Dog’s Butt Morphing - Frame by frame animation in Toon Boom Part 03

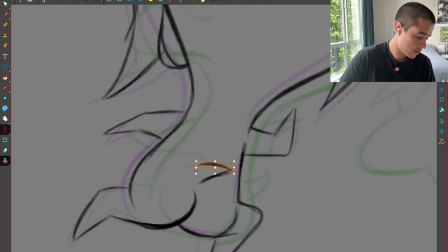Let me open this a bit more.
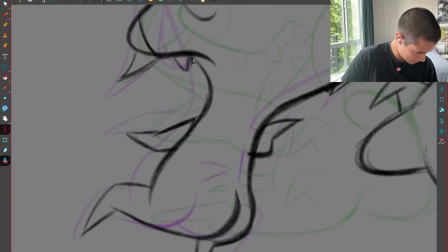This body is super big here.
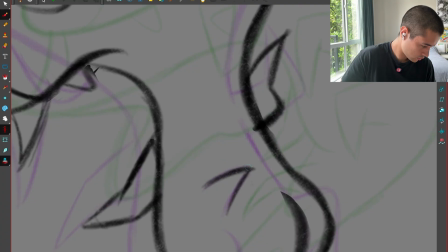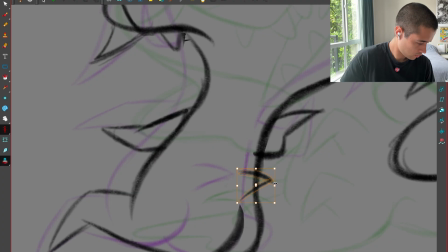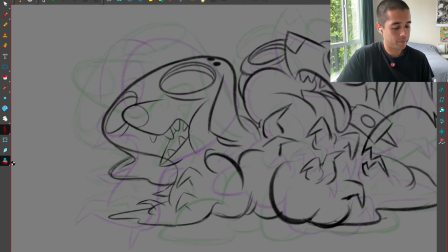Boom. There you go.
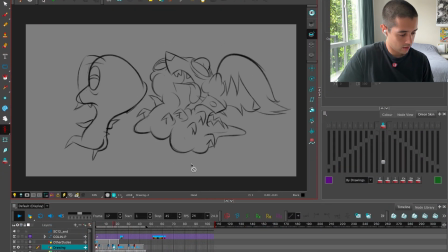Now the timing or the staging of these actions I have to improve. I want to stay there for a second and then it starts moving towards the side.
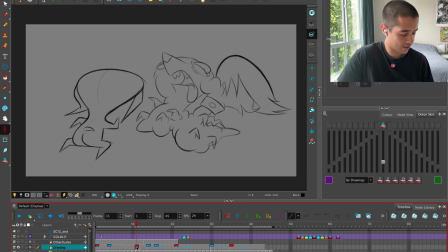Because I want this pose to read, like this dude is knocked out there. So I'm going to move all of these frames a bit over there. So read, then move. Here, read, then move. And I want to even delay this movement here. Then move.
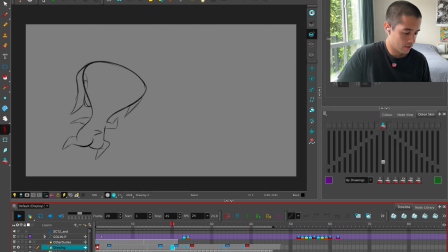Then move. Then move. And now guess what? I want to even add in between here so I can make this movement even slower.
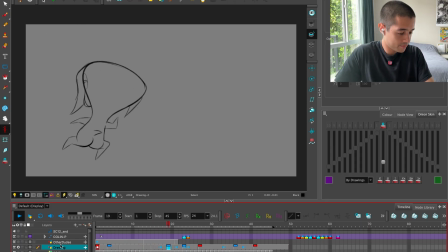And I can keep all of this on trees. Awesome. And now I will fix and take care about all this stuff on the other side later.
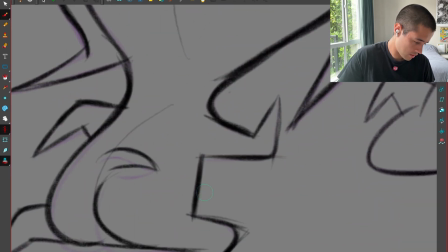Let's add here the in between here, which is going to be a slow out of the first frame.
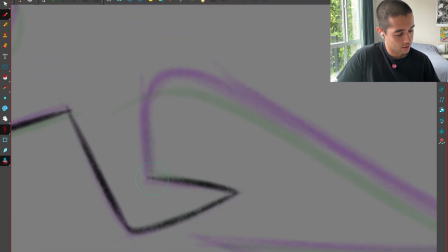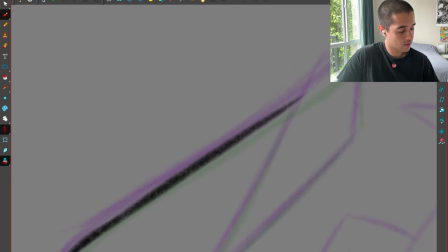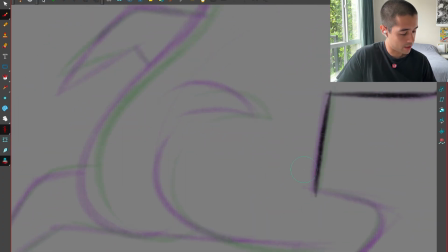Boom bam.
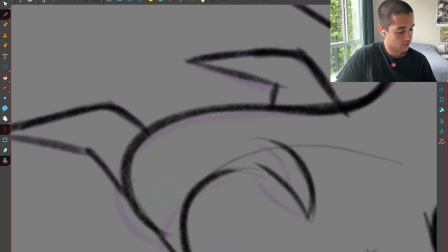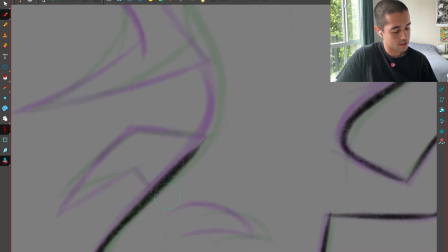Here where it works is actually flipping, just to see if the lines that I'm putting there are actually working.
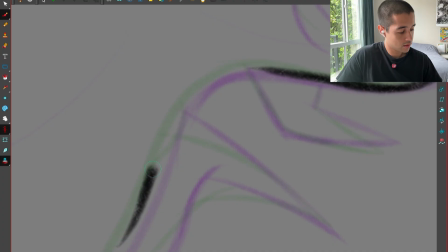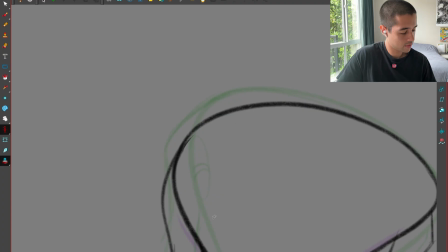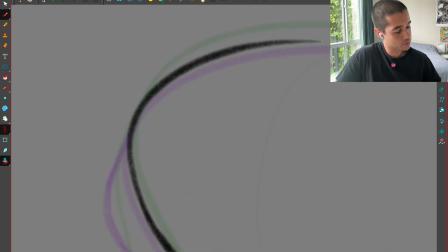So super close to the purple lines.
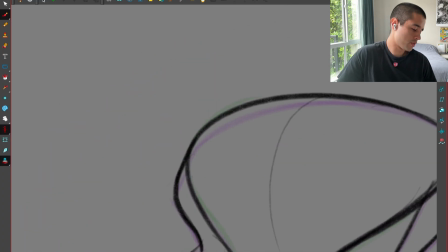Super close to the purple lines.
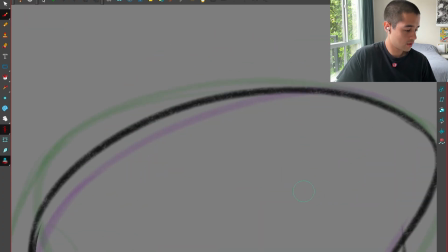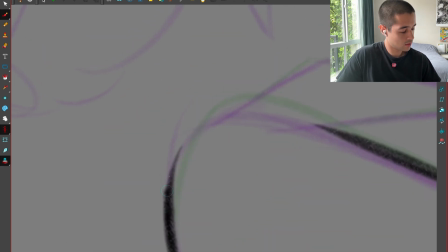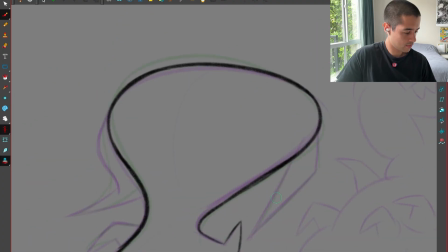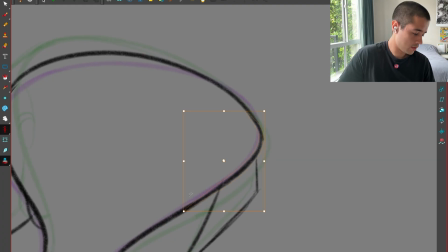Too much volume loose in here. There you go.
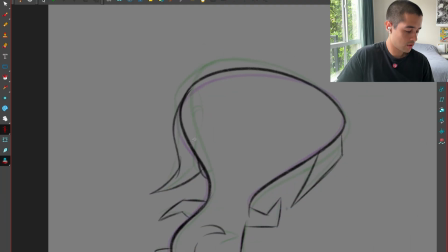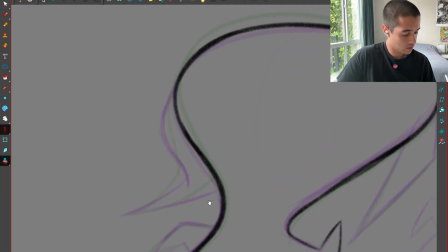Awesome.
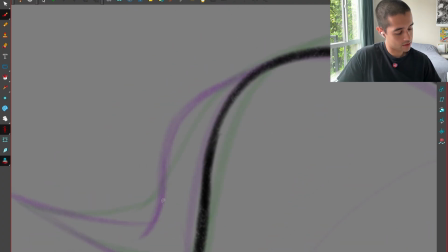And then here, this line will start moving slowly here, stretching slowly here until we go to the next one.
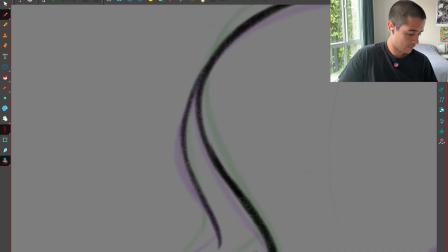Awesome.
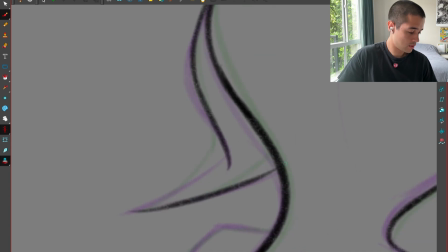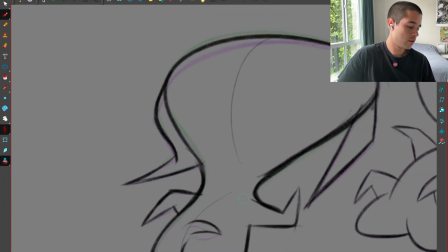Beautiful. Super slow.
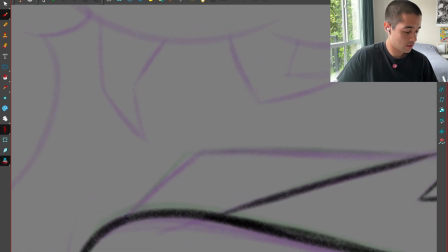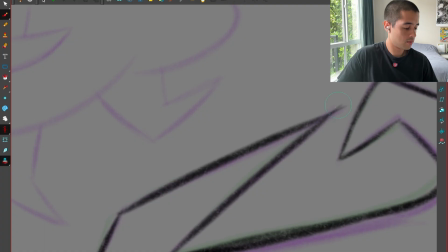Beautiful.
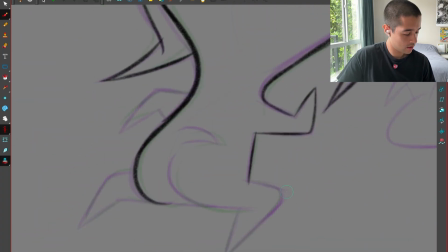Now this line also feel like it's going a bit down. Well, I can keep that at the same level.
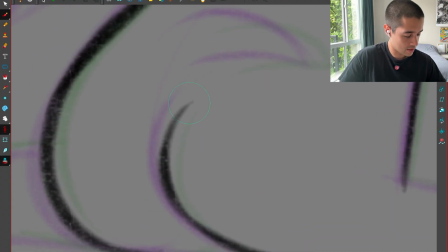So it feels like that line that used to be a straight now is squashing, and that's why I start getting curvy instead of a straight there.
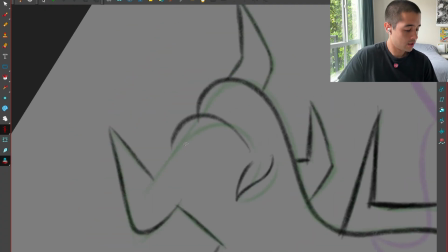I can do better here.